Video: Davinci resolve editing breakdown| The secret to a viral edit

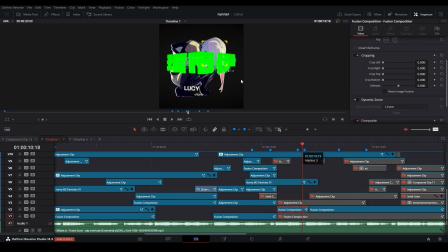and forth and make sure that you know things were all right and then to get this transition i did here is basically the same fusion clip but
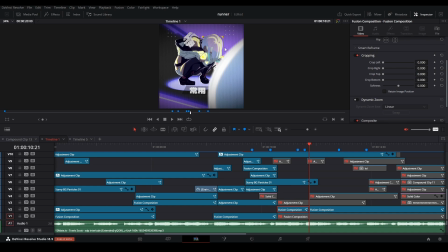obviously i cut it in half and i removed the background and some of the parts that you see here in this fusion clip and you don't
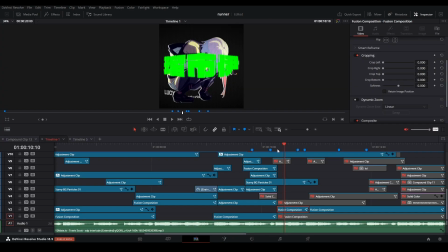see in this as well it has the same camera movement so that's why i got the sort of almost seamless transition there and
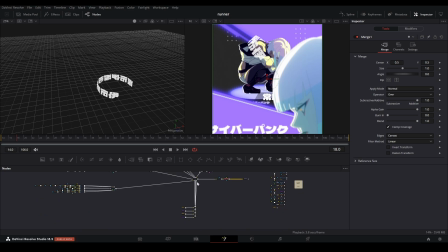in this fusion clip it's laid out the same as that first fusion clip i showed in where i just placed everything where i wanted to be that i thought looked
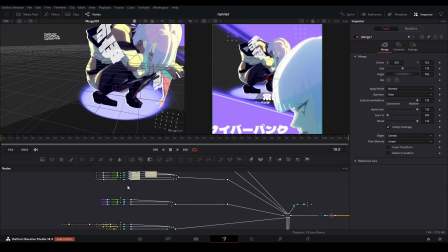nice in the camera to create this circle effect here basically all i did was added the 3d text node and of course then typed out what I wanted to type out.
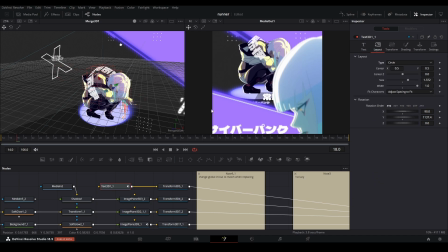Changed the layout from point to circle so it has this circle effect and then I just played around with the rotation and of course then the transform and position there where I want it to be and then in the edit tab I basically did the same thing that I did in the beginning
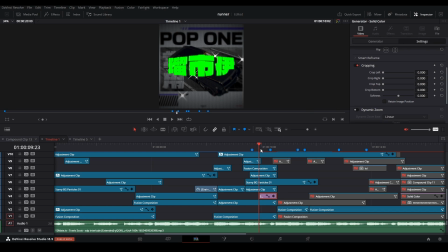with the solid color. I sort of faded it in,
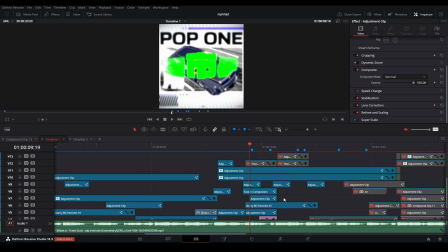I added some more glows and of course then I added a shake to tie the whole thing together and then to add this bar here basically all I did was added a background node, added a rectangle mask and then changed it to invert and just added a shadow and then i keyframed it sliding down add
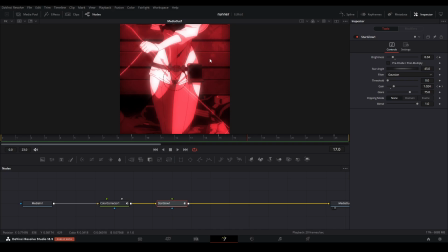a color corrector and changed it over to the red and then added another star glow here as you can see i duplicated this layer and placed it above
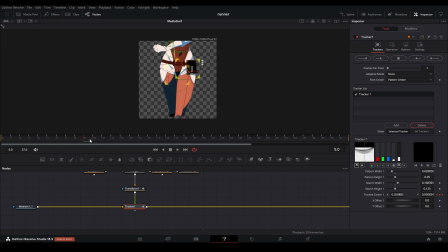and then i exported it and placed it into runway ml and then i rotoed out lucy it's not a perfect roto button you can't really
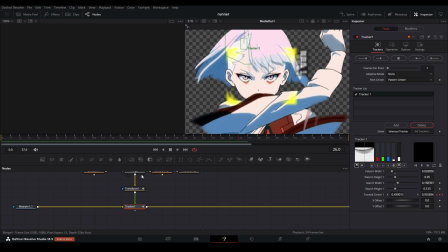tell and then to add this sort of uh scouter like tracker beeper thing i basically tracked her face
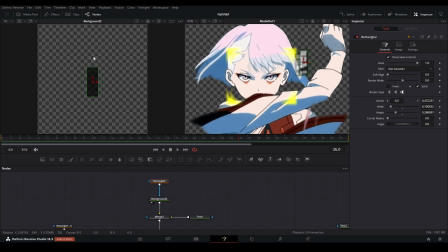i added a background with the rectangle and then just changed the levels in alpha to make it sort of see-through.
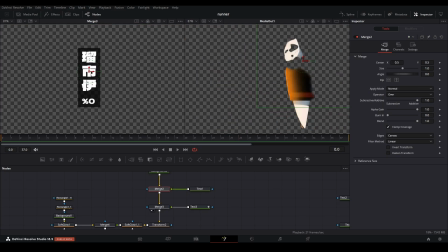I added then the text and another text here which sort of counts up in percentages using an expression. I added a number counter and then just keyframed it from zero to my desired number which was 17% and then to get this
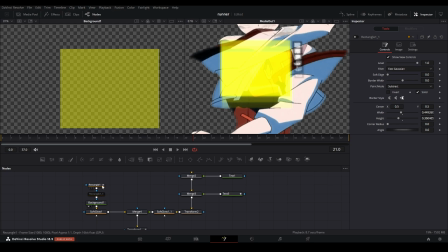effect here basically all I did was add the rectangle here and then I copied and pasted the same rectangle and then I just changed the corner radius and added
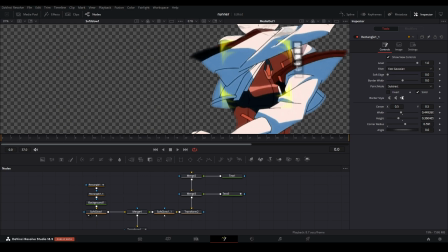a soft glow into that and to get the beeping sort of effects basically all I did was change the
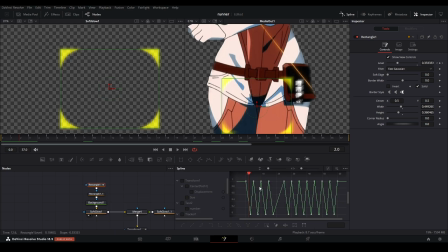levels of this first rectangle here and I just basically copied and pasted the keyframes and made them repeat. There's another way of doing this which is just having your original keyframe here and selecting and just pressing loop here and it just loops everything for you and then I added them to all one merge node and made those movements here with the transform with it just going left and right and then
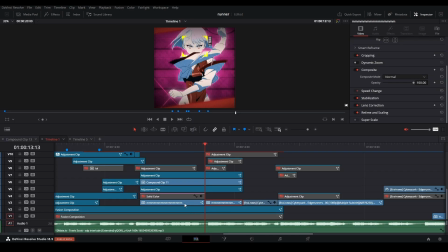singling down to her face then at the end and then close to the beat drop I basically then cut these clips here and in the second clip I changed
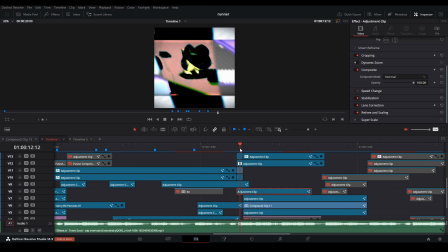the color correction and then to sort of have it transition in I added a two framer of basically the still image of this first bit that you see here and i changed the opacity mode on this to get this effect and i left out 100 and then of course here to transition
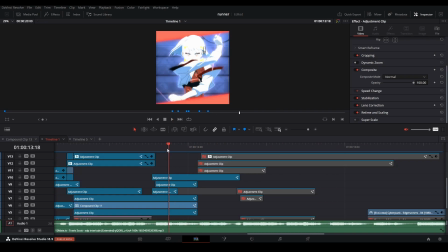into this next scene i basically just add a zoom and then of course added the same bar animation then i added shakes the usual scan
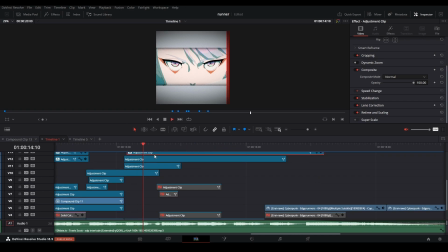lines with vignette and flicker addition once i did that i basically the same thing as i did before with that bar swipe there and
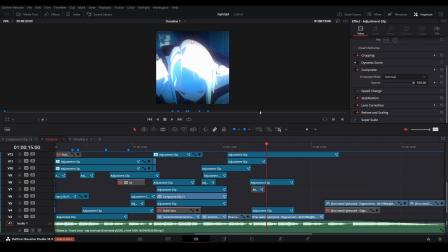this time i added a shake so it sort of transitions nicely into it and the flash there just to basically tie everything in together and then for the end
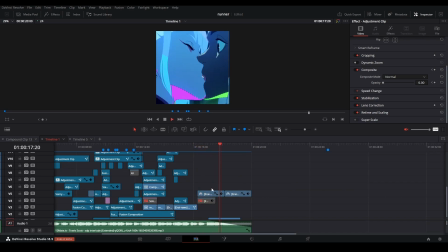i just left it and chose these two clips here